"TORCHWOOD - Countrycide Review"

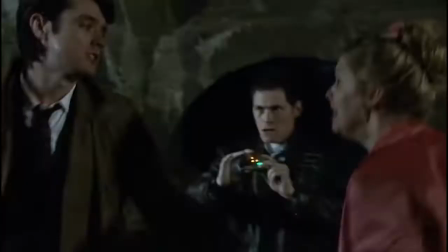So after the catastrophe that was last week's episode, it seemed like no living person could save this show now.
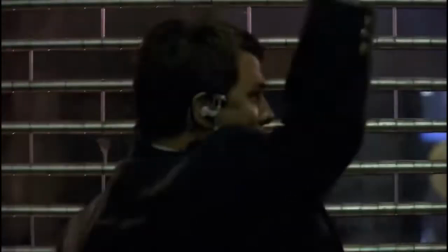We have had great ideas trapped inside of misguided stories that all deserved better.
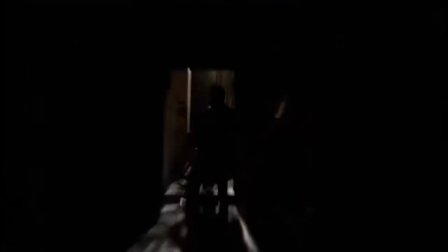Especially Sad Woman, because that was so close to being a stone-cold classic.
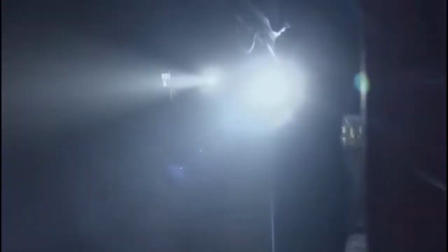Well, against all the odds, it turned out that somehow, during the set of scripts Chibnall wrote for Torchwood in 2006,
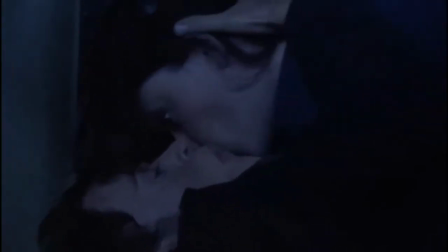he managed to make something genuinely fantastic. Like, this is strange.
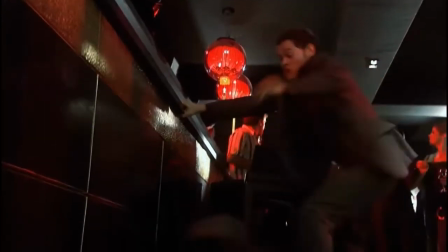Imagine Chibnall's thought process while he was making his way through his assigned episodes. He goes from over-the-top melodrama with a sexy cyborg to a terrifying,
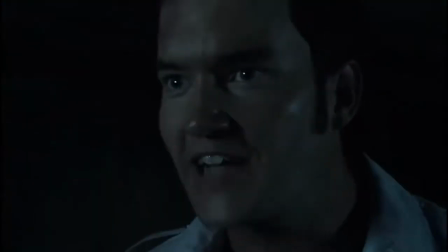heart-racing episode filled with horror and atmosphere, before going on to tell and not show with The End of Days.
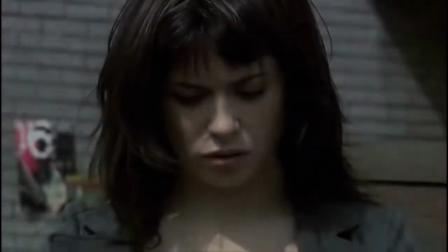I'd love to get inside his head and learn how he managed to whiplash so incredibly, because this episode is so bloody good that I'm genuinely suffering from whiplash.
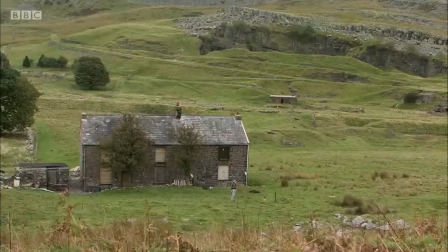But none of my whining about his other episodes can detract from this brilliant 45 minutes of television.
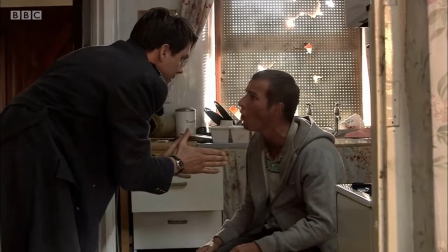This is the kind of writer I know Chris Chibnall can be, and I hope to see again in his upcoming work. Obviously I don't want cannibals in Doctor Who or anything, and nothing this dark,
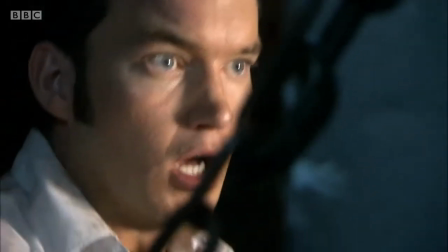but this level of quality is astounding and is one of the reasons he's one of the most promising writers working in British television at the moment.
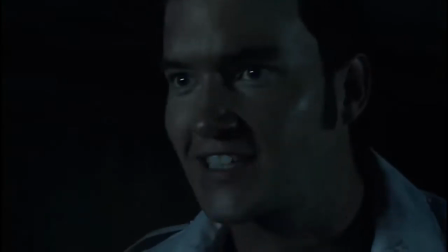I mean, just in current television, not throughout history, because he has written some major duds as of late.
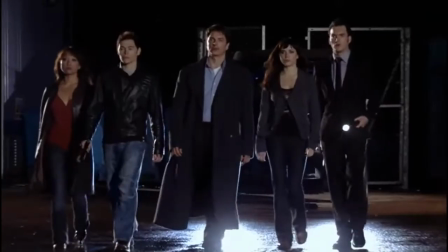But let's dissect his very first, in my opinion, classic episode in Countrycide.
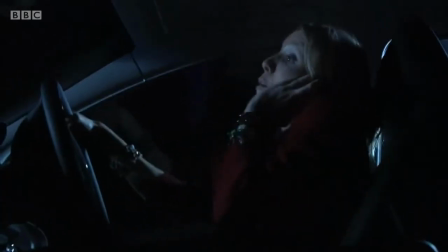Countrycide starts fantastically with a dark twist on the cold open format that we have become used to in the first few years of the revival.
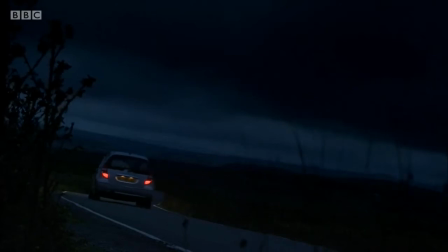I've always loved the cold openings, and I think it seems to be thanks to the revival that it has become a staple of the show and modern pop culture in general.
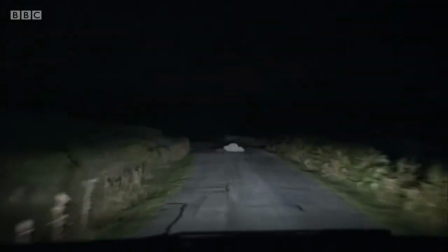Although it could very well have been present before the revival, but at the very least it was popular in Doctor Who after the revival started, and I'm very glad.
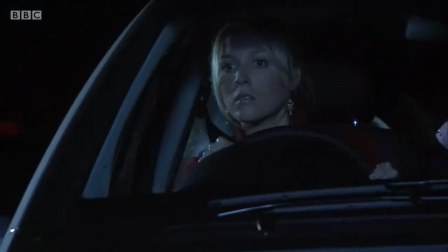But this individual episode has to go down as having one of the best cold openings in the entire franchise.
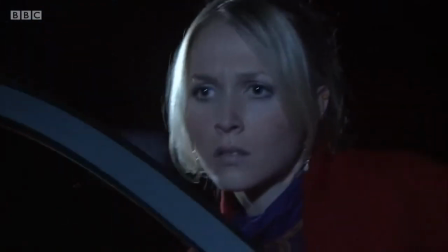The way it plays on that fear that anyone who's been in the countryside, alone or not,
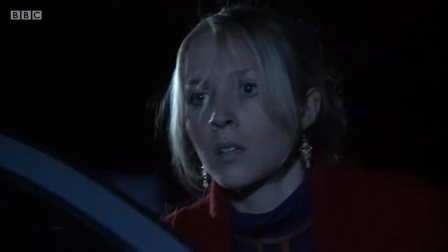will sure to have had at some point, it elevates point by point, starting with a dead body on the road,
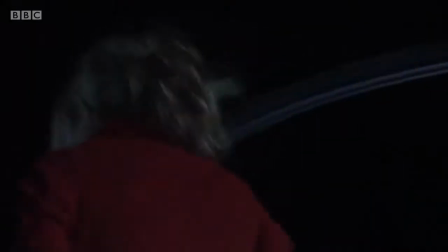the woman having the fear to go out and check, a shadow then moves behind her and she must run back to the car where the key is gone, and second by second, the scraping on the roof gets louder.
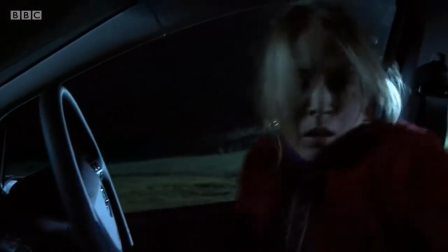Another clever piece of writing is the way in which it demonstrates the stakes of the main characters.
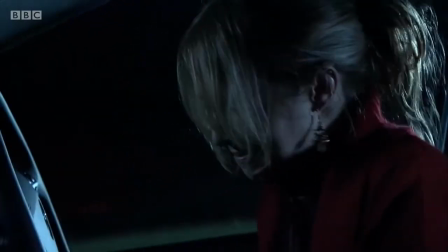She cannot get a phone signal which shows us how the characters are going to be isolated when they find out what is really happening, with only themselves acting as the way to save the day.
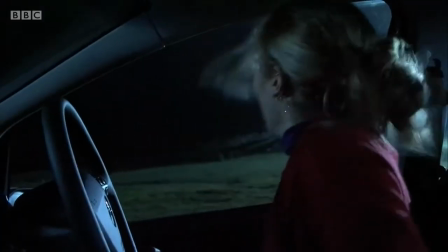Also, unlike the Doctor, they do not have the intelligence or the lifespan of the Time Lord.
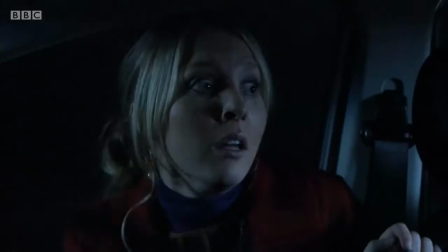So when we see the woman dragged away, we could very well be seeing a glimpse of what could be happening to the characters in the coming episode.
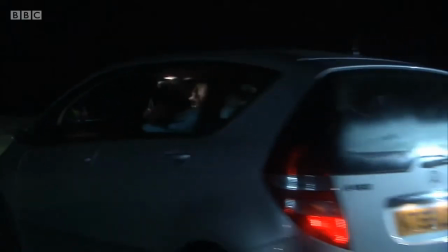And just to make the scene even more brutal and impactful, that poor woman's body could very well be one of the bodies sitting in the larder that we see later on.
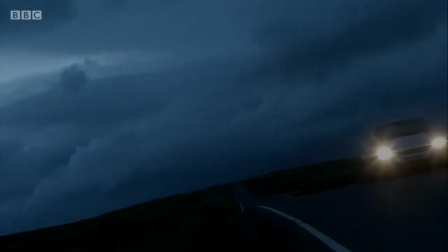I understand if you may need to process the genuine horror of that for a moment.
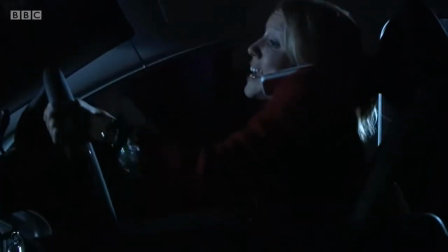It's just a few minutes long, but it is honestly perfect, and even though it is very on the nose, I love the way Coming Over the Hill is playing on the car radio.
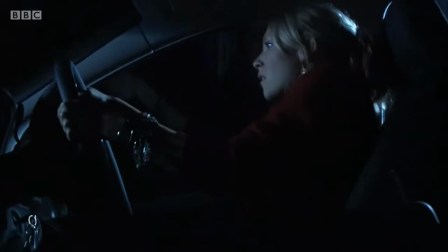It's very blunt, and I love they did that. If I had to nitpick, though, I would say it was a bit odd she leaves the car door open when she's doing that tick on the body.
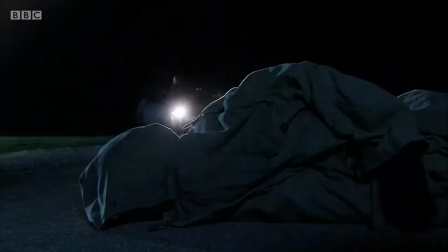This would not even have been hard to write around, as the thing could have easily opened it, as long as you make sure it isn't locked.
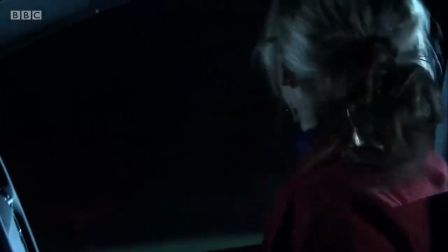But that is an exceedingly small nitpick, and if that's the only problem in an otherwise fantastic scene, then I think we have a good episode on our hands.
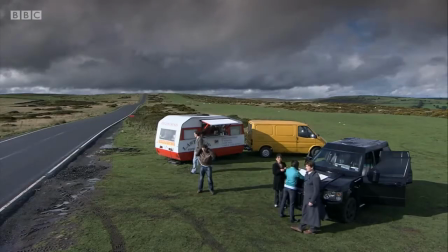I love the way the characters start the episode. The script does a good job at showing how isolated they are and far away from help,
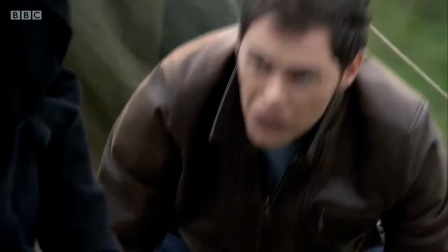and it gives us the inciting incident that has drawn the characters here, and the incident that we're going to be dealing with over the following episode.
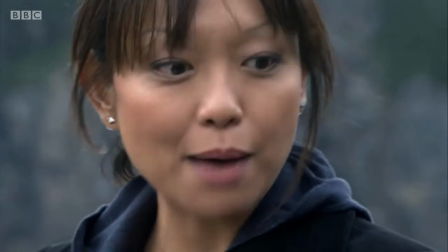Although it is a bit odd how Jack just says what the case is out loud randomly. I mean, I'm sure the characters would have already known what was going on if they came up here.
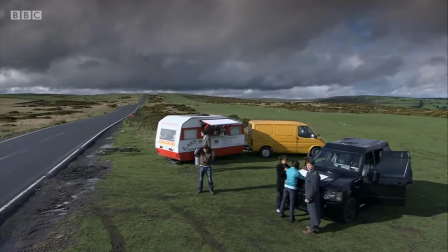Who's he telling?
17 disappearances within the last 5 months.
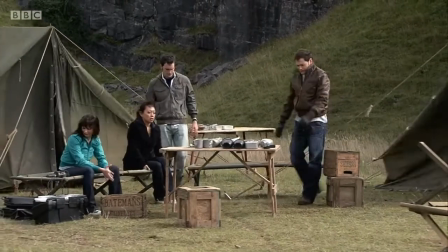Police are clueless.
Well, that is another nitpick, and it was needed in order to keep the audience in the know as to what is happening without needless setup back in Cardiff.
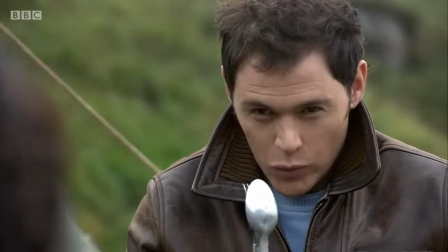The tension between the characters is incredibly well defined in this opening scene, and the rest of the episode for that matter.
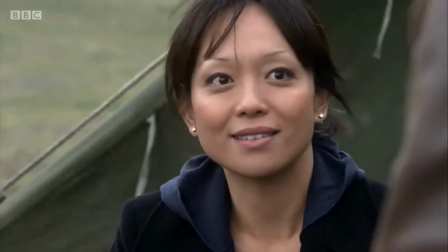The characters are starting to come to their own rather than just being the generic stereotypes they were introduced as in the opening episodes.
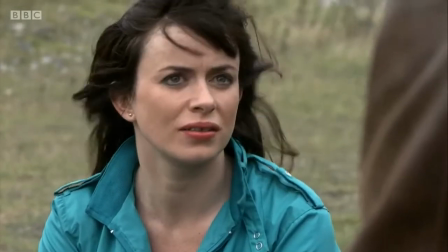The game that they all play,
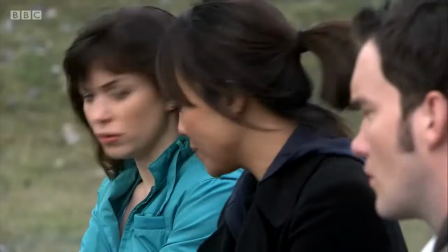where they are trying to remember who the last person they snogged was a great way to introduce the character conflicts this episode and the rest of the series went on to explore further.